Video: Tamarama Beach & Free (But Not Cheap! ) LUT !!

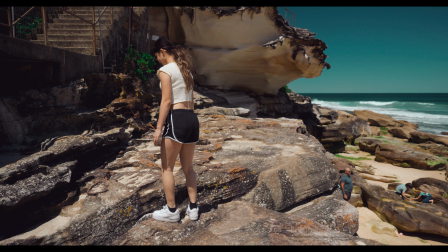(4:23)
go this
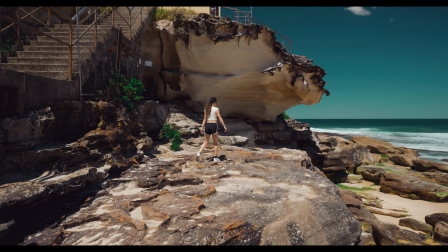(4:33)
is the spot that made me actually want to come here because instagramers love it.
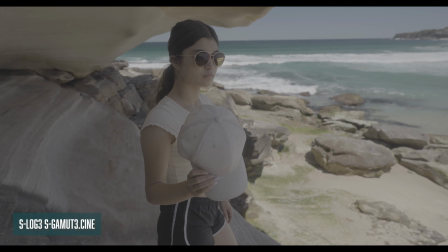(4:40)
Okay I'm gonna have to use S-Log for this because we're in the shade and I do want to show a little bit of the background which is in direct sunlight.
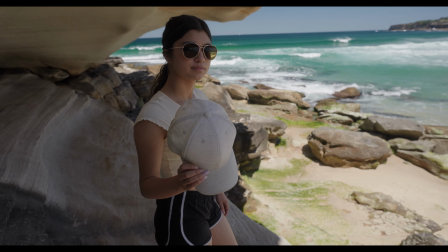(4:49)
What I'm gonna do here I'm getting Lila to hold my hat. When you're in a pinch I use Auto White.
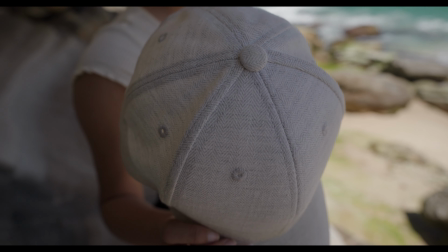(4:57)
I hold it on the hat like that and then lock off my white balance like that
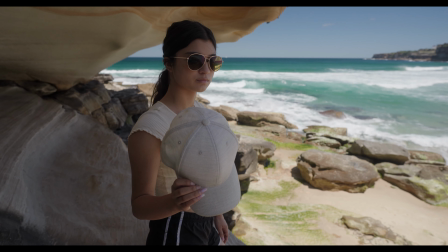(5:05)
there we are and that's the white balance I'm going to stick with because in a pinch I don't have my monitor or anything so Lila you can put the hat on have a little look at the
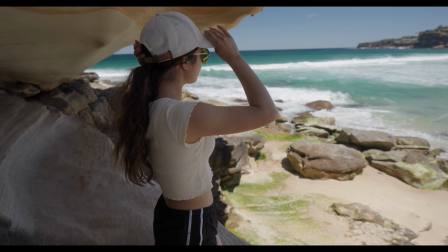(5:14)
view what do you reckon eh
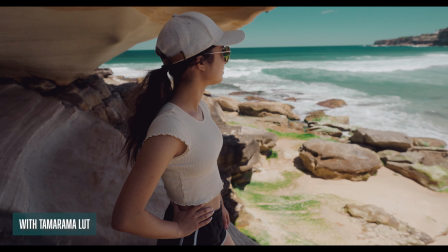(5:19)
I don't have a million followers but maybe after this shot we will so
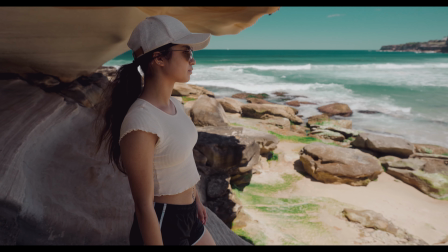(5:27)
yeah this is the main reason why I did want to come here probably
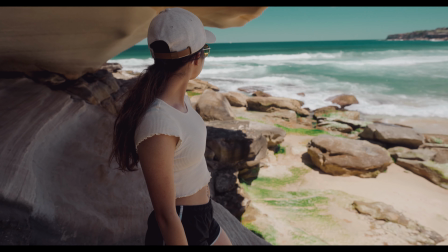(5:31)
easier for photography maybe a little bounce card or a flash or something but for video s log will have to
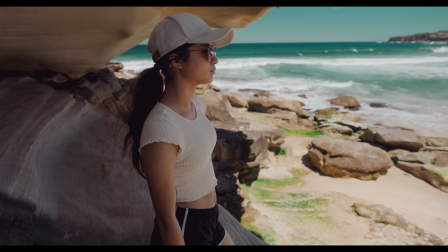(5:38)
do so to use my luck on this shot obviously i'll convert it first to a rec 709 and then
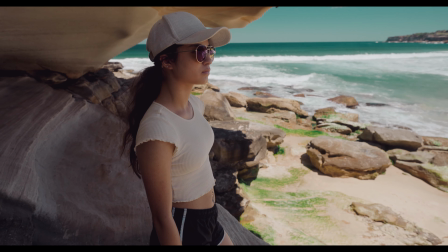(5:46)
mine is a creative luck so you put that on rec 709 footage good
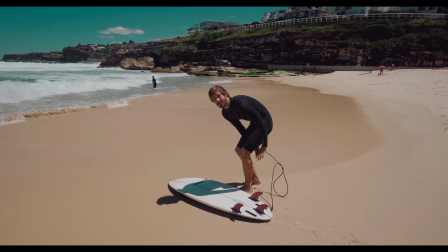(5:53)
surfing here is it yeah
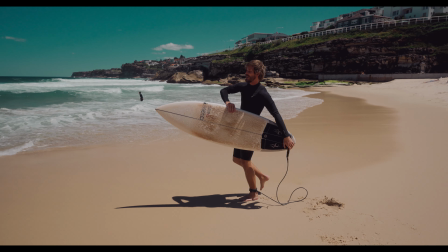(5:58)
but everyone's still wearing spring suits is it cold as not that bad all right good luck cheers man
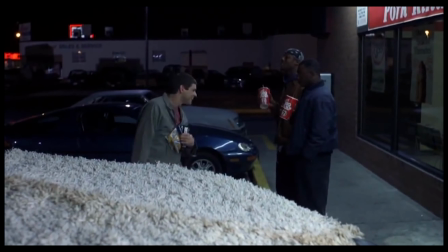(6:07)
Hey guys, oh big gulfs huh?
All right, well see you later.
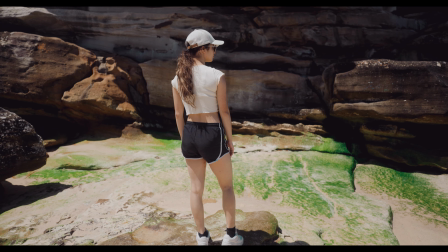(6:14)
I'll stay in S-Log for a little bit longer. It's probably easier for videographers to be in the better light.
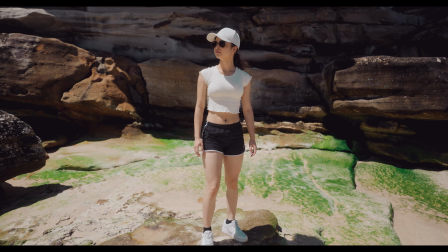(6:21)
Lila turn around that's it. I'm just gonna stay on S-Log for this I think.
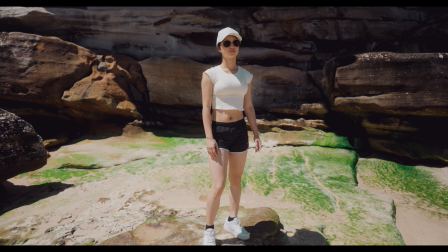(6:26)
I'm on my 20mm 1.8 and I've gone back to an auto-wire. This LUT that I'm using is going to have a neutral white.
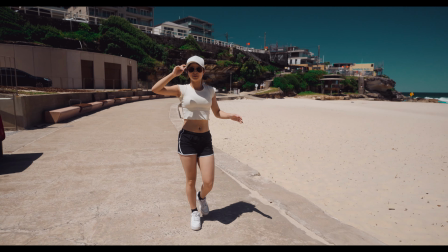(6:36)
Am I making you rush? No. Sorry about that.
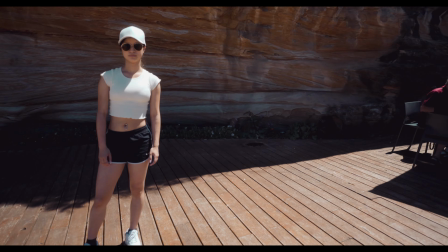(6:40)
This is a cool spot to come, but there's a cafe right there, so I won't embarrass Lila.
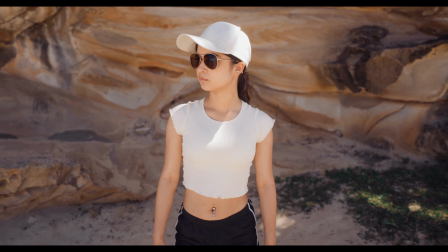(6:46)
We'll just go down there. There are sandstone cliffs on both sides of this beach within a short walking distance,
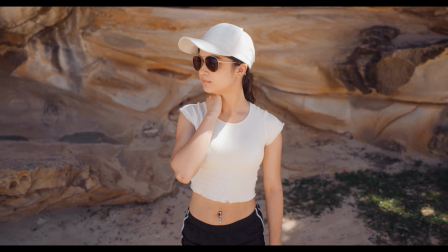(6:54)
so that's good for weddings, bringing models here. And what's good about both sides is depending where the sun is,
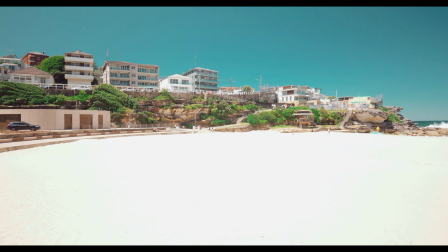(7:03)
you can choose so there's one here and there's one well a very bright one over that side well that's just about it for Tamarama Beach we will jump back on the computer now and I'll show you how to use the LUT thank you so much Lila for helping out that really made it much better than looking at my ugly mug for the whole time all right let's go jump on the computer and I'll show you how I made the LUT.
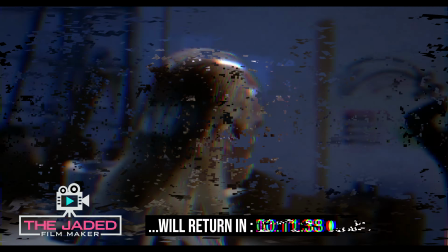(7:27) All right. Must
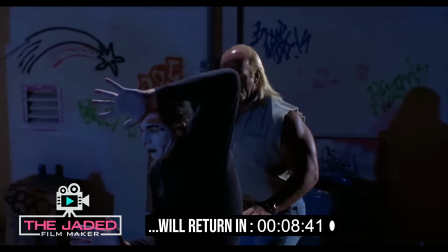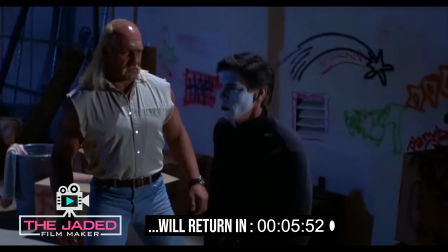(7:39) be a K7 force field.
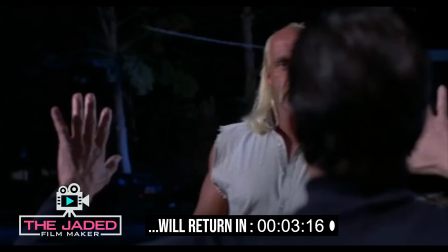(7:43) Don't worry. I'll break you out of there. Glad I could help.
So why use a LUT?
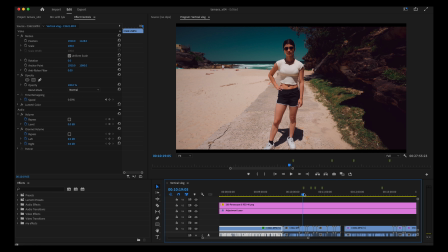(7:52)
Well a LUT can help you tie in all your shots, all your separate shots, and make it look like it's part of the same universe.
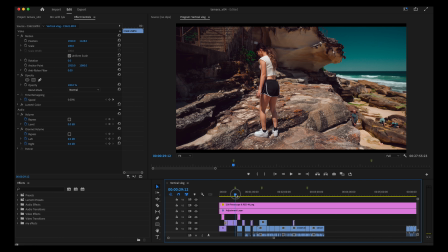(8:00)
Now this is true even if you're using separate cameras.
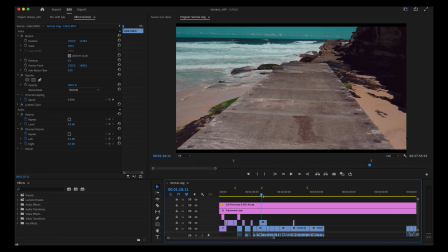(8:05)
So obviously that's a drone, and this was the same camera but shot on a separate day. So it helps out tie all your shots together and helps it look like it's all part of the same story.
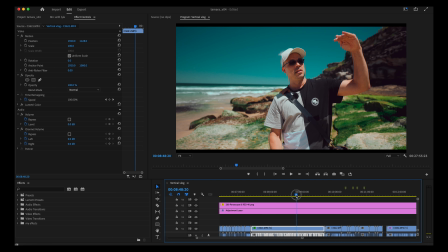(8:18)
A LUT can even add to your story via color theory.